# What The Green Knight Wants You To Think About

This video is sponsored by MUBI.
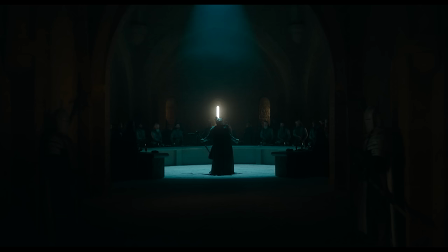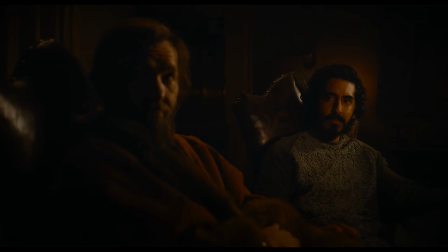(0:07) Why is it green, do you think? The night? Yes.
Why is the Green Night green?
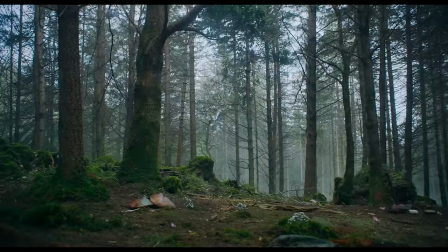(0:20)
At almost the exact halfway point in the Green Night, there's an achingly slow 360 degree pan.
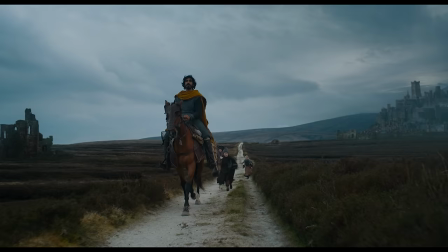(0:27)
Just before this shot, Gawain, who is on a quest, the purpose of which neither he nor the viewers really seem to understand,
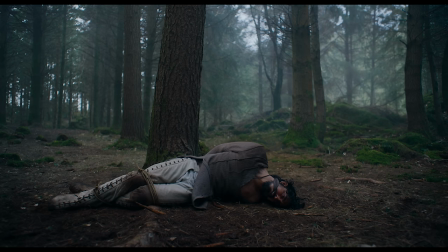(0:34)
hand is waylaid by thieves and left tied up on the ground in the forest to die.
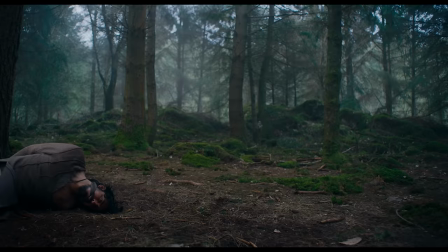(0:42)
The pace of this pan creates suspense. You feel what's coming at the other end of the pan must be important.
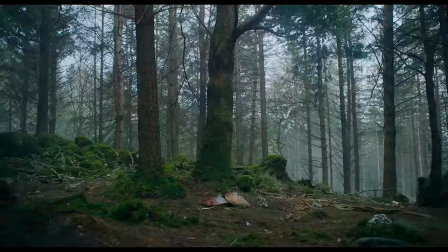(0:49)
But the real beauty of the pan is that you slowly realize what you're going to see at the end of it before you get there.
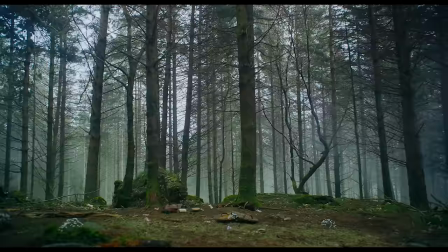(0:56)
As it progresses, winter turns to spring, time is passing, and you realize that only two options are available for the outcome of this shot.
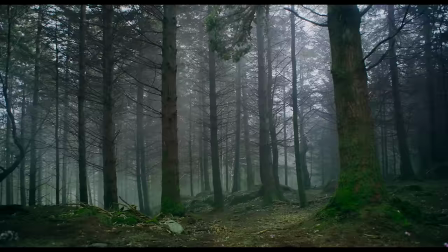(1:04)
Gawain will either have escaped or he's going to be a corpse.
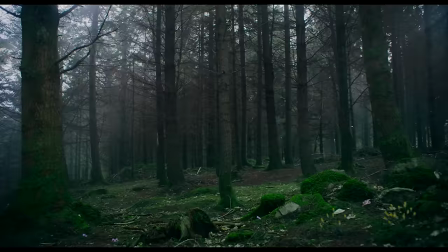(1:08)
And as the pan progresses even further, you realize which of these outcomes it will be.
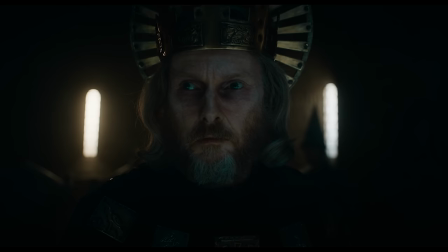(1:14)
Before you even see the result, you hear it.
I will do it. I will meet him.
Gawain has engaged in a bizarre game.
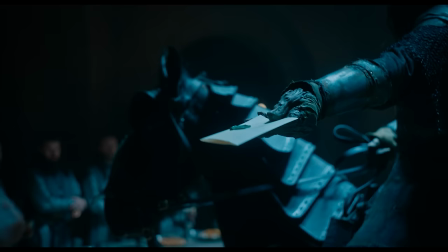(1:26)
On Christmas Day, a Green Knight shows up in King Arthur's court with a challenge.
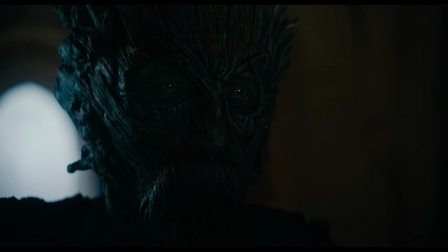(1:30)
He will fight a willing opponent, and if this opponent can land a blow against him, In one year's time, The Green Knight will return at blow.
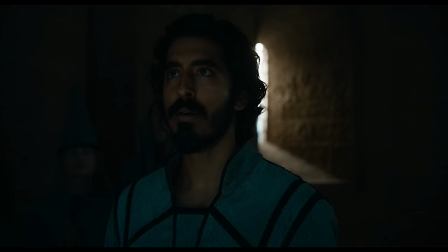(1:39) Do you understand this challenge? I do. I think I do.
This is a bizarre film based on a bizarre story from the 14th century,
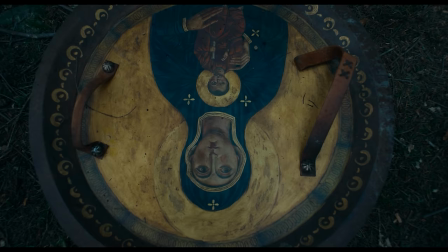(1:52)
and director David Lowery's adaptation, which heavily modifies the original text, leans into the weirdness.
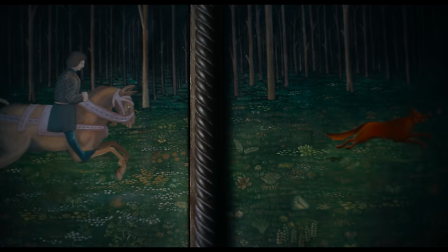(2:01)
There is a lot of different themes it explores and a lot of symbolic imagery.
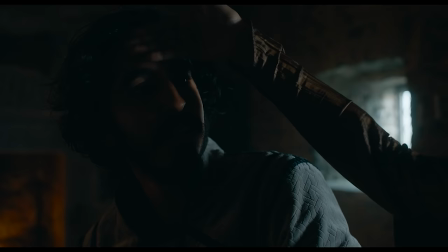(2:05)
Gawain is struggling with becoming a knight, what it means to be a man, his mommy issues, his responsibility to his lover, etc.
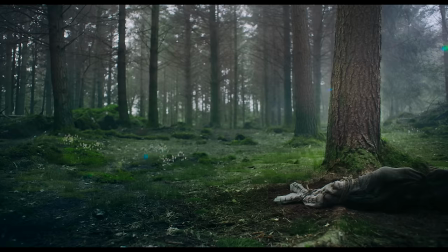(2:13)
But the thing Lowry is most preoccupied with in the film is the thing that the Green Knight himself symbolizes.
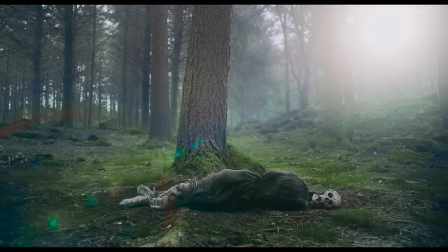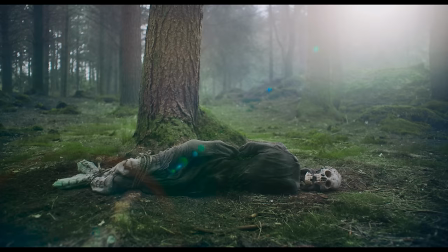(2:29)
In the forest, for a moment Lowry gives us a glimpse of one possible outcome of the story,
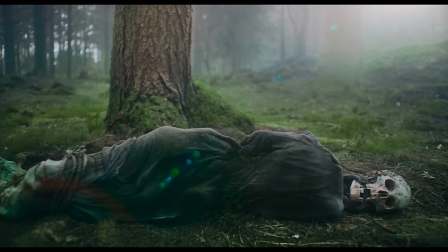(2:36)
one where Gawain dies on the forest floor. But no sooner does he give us this glimpse, then he spins the camera back around,
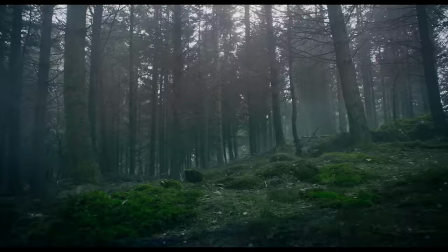(2:45)
effectively winding back the clock he just wound forward. And there we find Gawain still alive, and he's able to free himself.
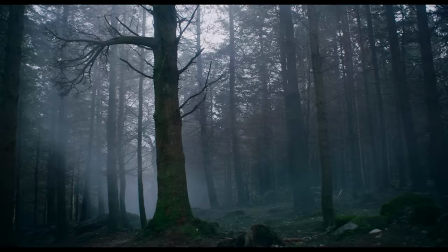(2:57)
But why is so much time spent on this moment? What is up with this shot?
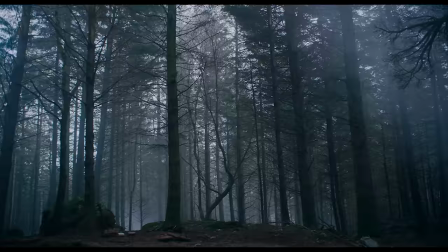(3:02)
Is this a bizarre red herring? Some kind of fake-out pseudo-twist? If so much time is spent on this moment, surely it must play a significant role in understanding the story.
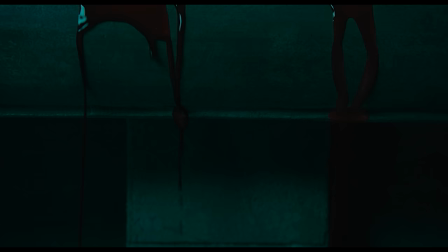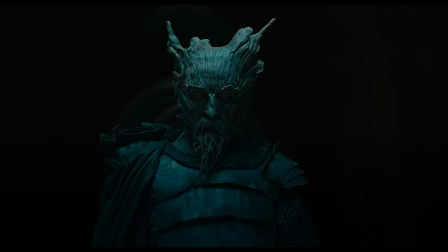What is the true nature of the game Gawain is playing?
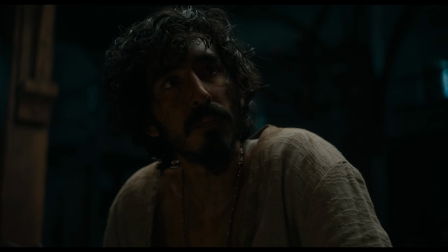(3:26)
At every step he seems unsure, and the people around him don't offer much consolation or guidance.
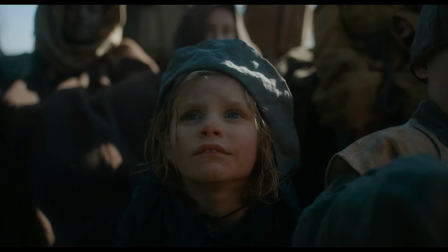(3:32)
But one thing seems clear. The Green Knight said he would deliver back whatever blow was given him, and we know what this means for Gawain.
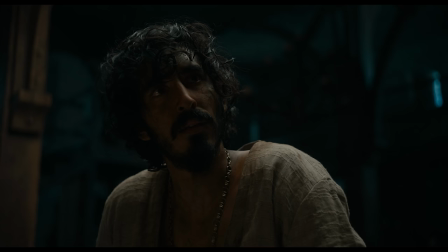(3:40)
Gawain knows he's walking towards his own death.
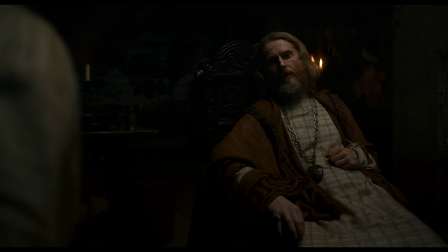(3:44)
And while a lot of the people around him seem sure that there will be something after his meeting with the Green Knight,
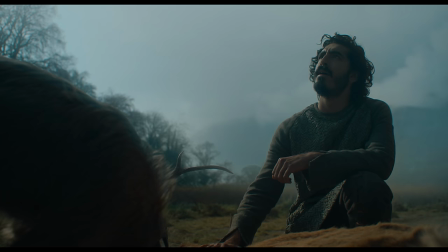(3:50)
he himself is not so sure.
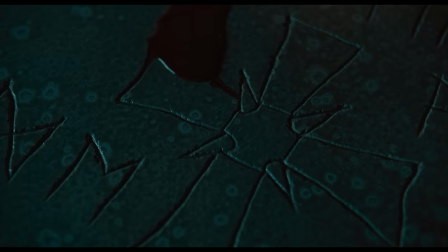(3:56)
And it's assumed by all that just not playing the game, skipping out on his date with the Green Knight at the chapel isn't even an option.